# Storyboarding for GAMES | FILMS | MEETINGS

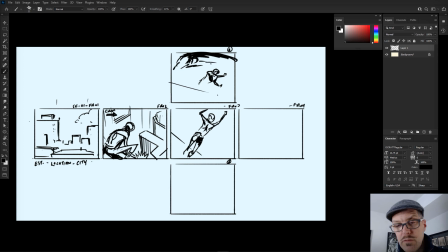Though I heard Michael Keaton actually played the character. Don't know if he did a good job or not. Considering that he just finished up Birdman, yeah, he knows a thing or two about birds.
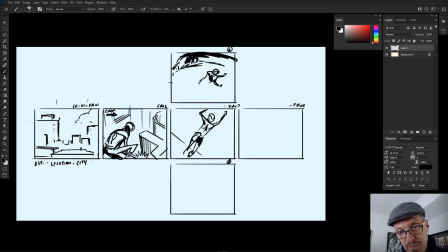Okay, let's... Like I said, I'm just making this up, so I don't know if this is viable. Does he have claws?
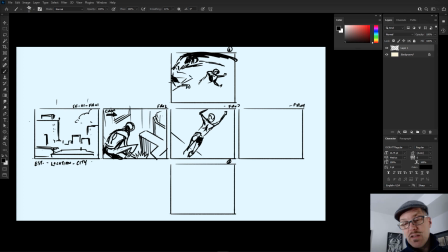I don't know. Maybe he does. Let's say today he's got claws, and he's got those that little furry neck thing. Anyway, so this is probably more like the 70s version of the character.
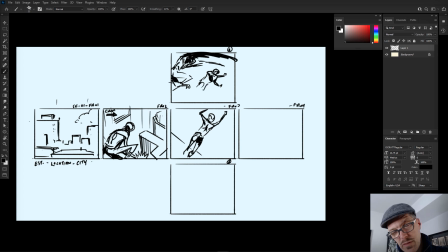Now I know I'm spending a lot more time on it than I need to, but I'm trying to make a point that if you're trying to sell ideas, you have to be able to
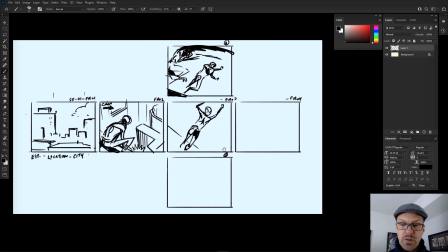have the flexibility to try things.
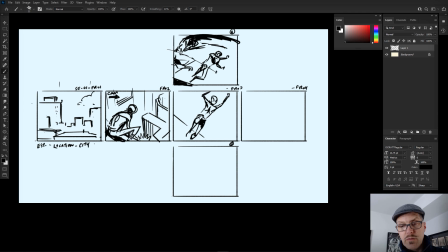So the camera would have cut around or moved around in this direction. By canting the camera angle, it gives us a sort of an urgency that the
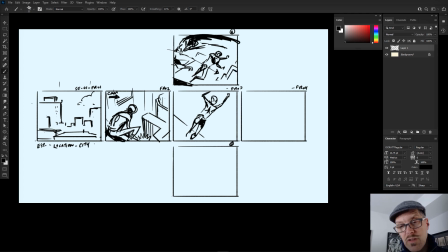entire scene is out of whack, and that gravity is going to take hold and pull the weight of the
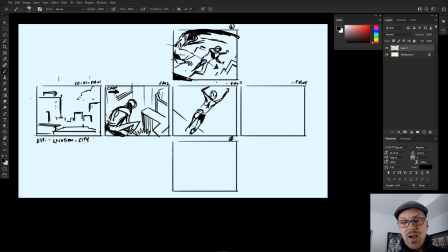Vulture on top of Spider-Man.
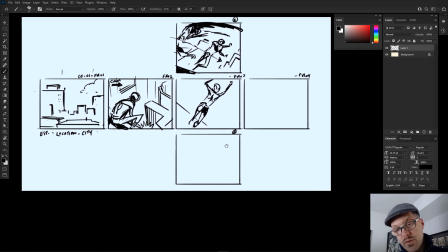And then there's another option, option B. Let's say he goes
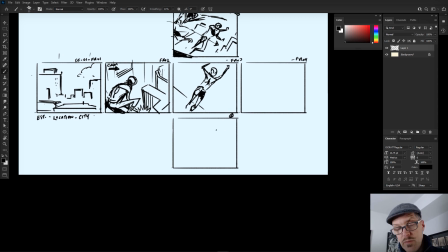from frame 2 to option B, which is maybe he doesn't want to jump. Maybe he just wants to hang out. Or maybe he's brooding. Yeah, that's it. Let's go with that.
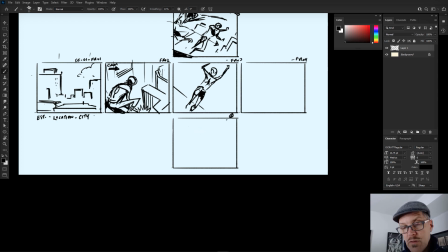He's brooding. So even though he's in a low state, we can do that all with body language.
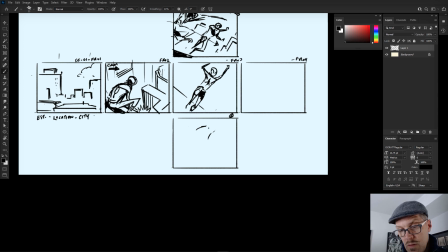Heck, let's even do it with frame. So a way we create loneliness
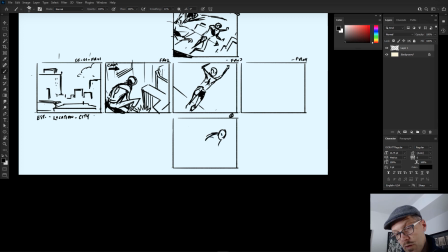or a sense of loss is increase the negative space. So you have all this negative space to do that with. I'm getting really particular for some reason.
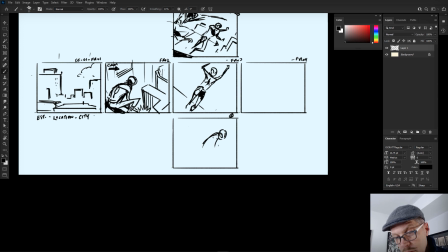So Spider-Man's feeling bad about something. The perpetual girl trouble, the relationship issues, job issues. It could be any number of things.
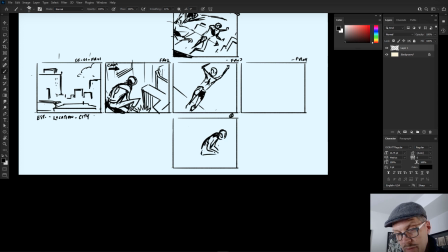But he's hanging out on a building. Maybe he just got here and he's sitting down.
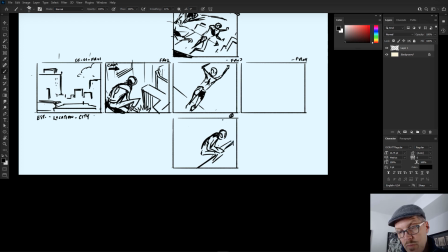Kind of like this idea. And by placing him over here, there's more tension with the edge of the frame, and that puts the tension on his head.
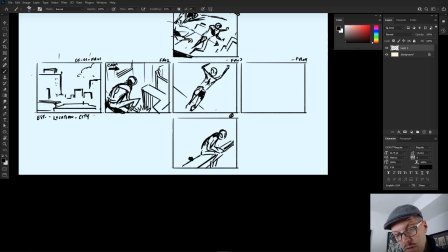Maybe there's a pigeon here in the foreground, kind of acting as a comic relief. Because every tragedy should have some degree of comedy just before the heartstrings get pulled.
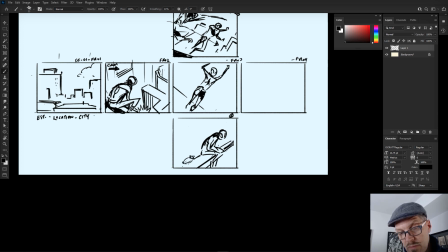I read that somewhere.
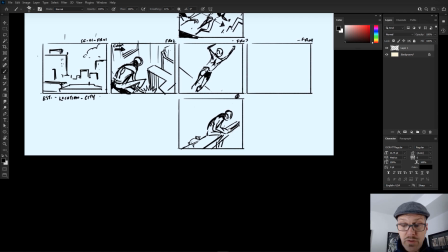But it's true. It's really true.
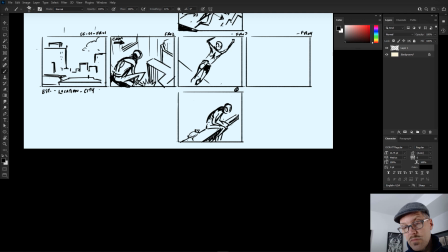And Spider-Man operates during the day and the night, so everything's fair game.
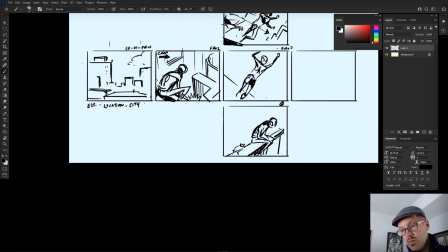So maybe we'll still cant the camera a little bit. You don't want to go too little. You want to make sure that you do it enough where it's like, oh, we really meant to do that. That you're not just,
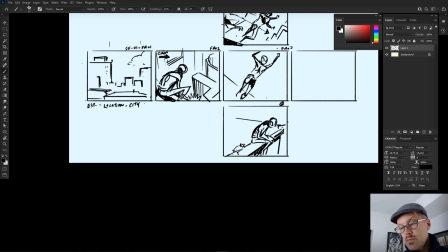that it's not just misaligned. I've done that a few times where, and canting means you're just turning the camera a little bit to make things out of whack.
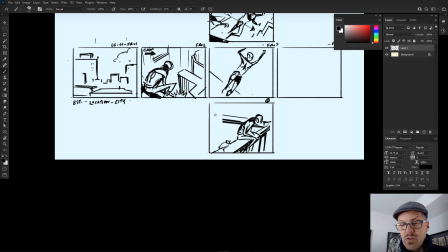I've done it in a way where it wasn't enough and it just looked like I didn't know how to use a T-square. And for those folks playing at home, a T-square is a traditional art tool that lines things up.
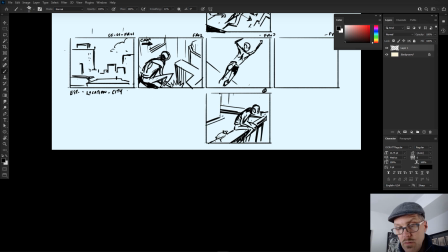Okay. So here
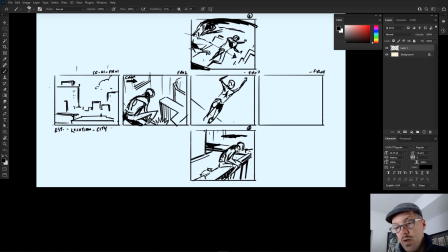we have another option for panel or frame 3. Now, because you've thrown this option out there,
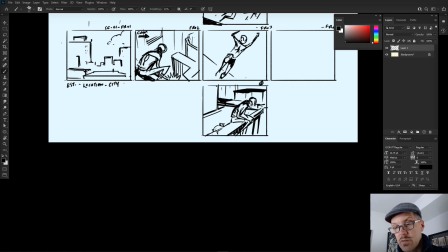it's one of those things where it invites discussion, because then we're going to try to figure out, okay, what happens in panel 4?
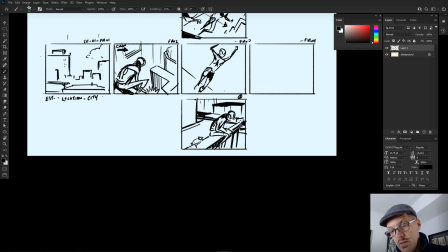You want to make sure that, again, people feel good about the decision, and if they need to rethink the script, add more to it,
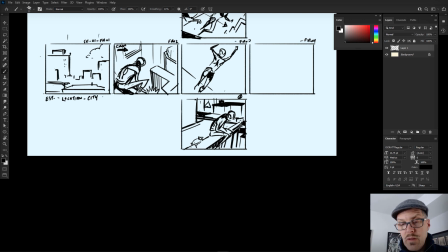rework the story in some way, then that could be a stopping point for them.
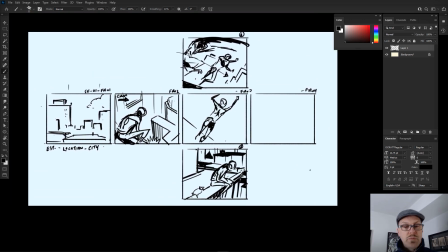But for now, what would you pick? I don't know, what would I pick? Who's leaping into action? I don't know.
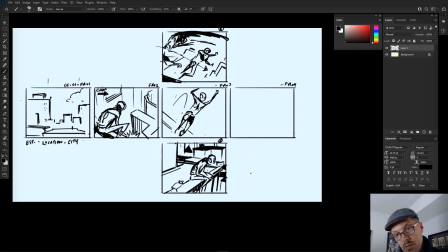I think, well, it's funny. You go from lots of action to some action to inaction. So what's the most interesting? It depends on what kind of story you want to tell.
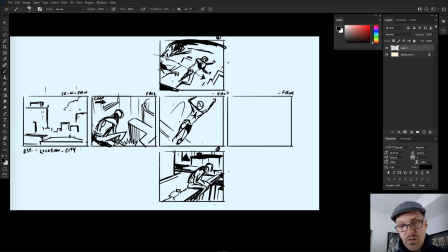I think in all these stories, you're going to get a different result. But I would venture to guess I would want to
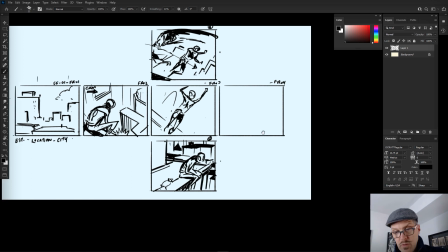maybe do something with action on the 4th frame.
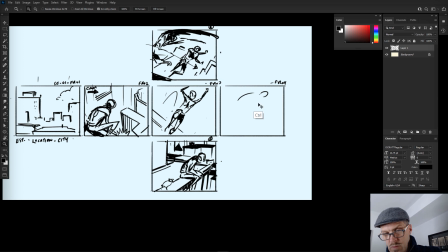So if he's down here like this, he leaps into the scene as such.
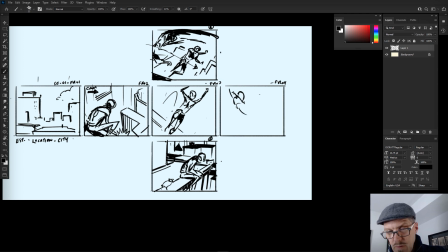Maybe in this case, because really it's Spider-Man, we kind of need to, let's do it this way. It's got to be shooting some webs, right?
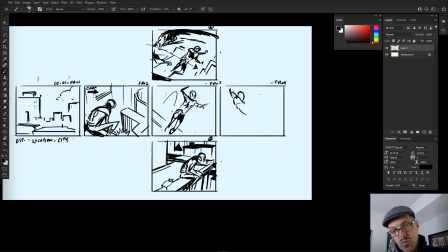Again, this is the kind of thing you would have to be very, what's the word, flexible about.